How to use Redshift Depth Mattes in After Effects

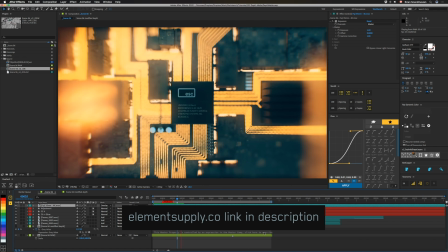8:19 So since we have the Element Supply Company logo here, let's talk about Element Supply since this video is sponsored by Element because I'm a part of Element.
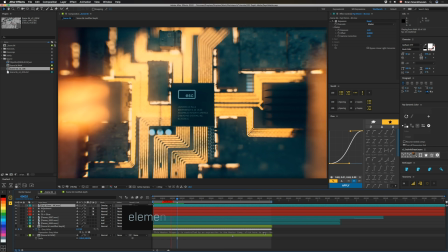8:26 We're using some elements from Corona to add this light here on the sides to just give our scene some depth. We use it pretty extensively throughout this project and it helped us out. So make sure to check out elementsupply.co.
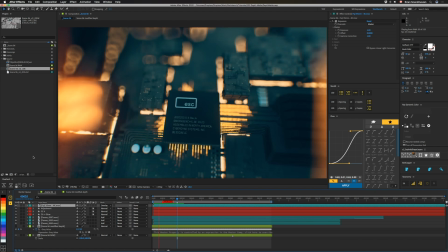8:37 There's a lot of cool products up there and some free stuff as well. So go get you some. Thanks, Richard Rawlings.
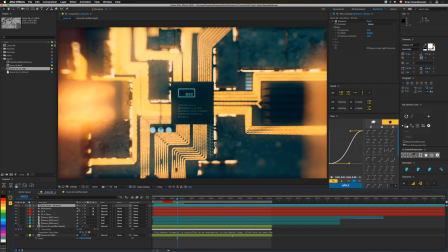8:44 Anyway, let's look real quick at how we stylized this guy. Let's click on this guy.
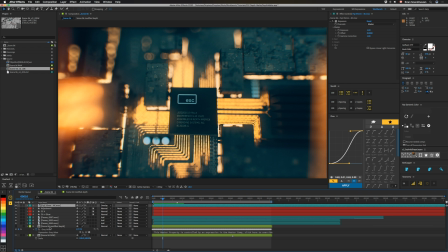8:48 This is pretty cool right here. It's no longer a problem, so let's just dump that. All right, so here are Corona elements, and if we kill those, you can see we lose some life here.
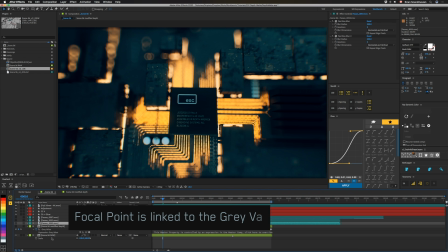8:58 Kind of sad. Got our base scene, our depth, obviously. We have our Frischlift on our base raw scene here. Then above that, we have some glow. We're using Universe's Chromatic Aberration, and we are also using Boris FX S-Glow because it's very nice.
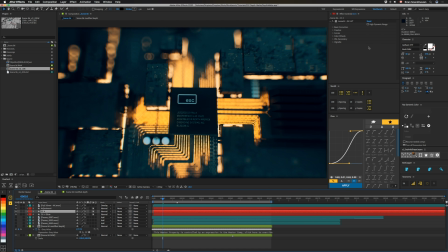9:13 Then above that, we have a LUT that I created in Resolve for this project. And then above that, we have further tweaks just for this composition. We have some curves on there, and that's pretty much it for this layer. Then above that, we have some 4K Fuji 35mm grain, and I set it to overlay, and then it was a little dark, so I brought the exposure up to 1.2.
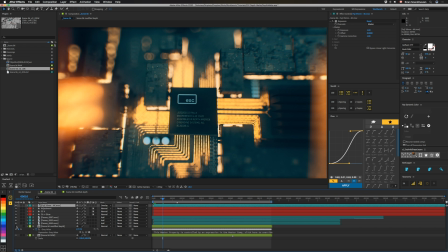9:32 And when you combine all that, you get that glow back. And there you go. So I know this is a pretty niche topic, but it allowed us to keep our art direction and it saved us a lot of time in keyframing, and it turned out to be pretty clutch for our team. So hopefully you guys can keep this one in your back pocket so that if you need this kind of thing in a deadline, you don't have to worry about it like we did. Anyway, if you like this video, make sure to subscribe. And if you'd like to help support what we do, check out workbench.tv/support. Anyway, I hope you guys enjoyed this one, and we'll see you next time. Bye.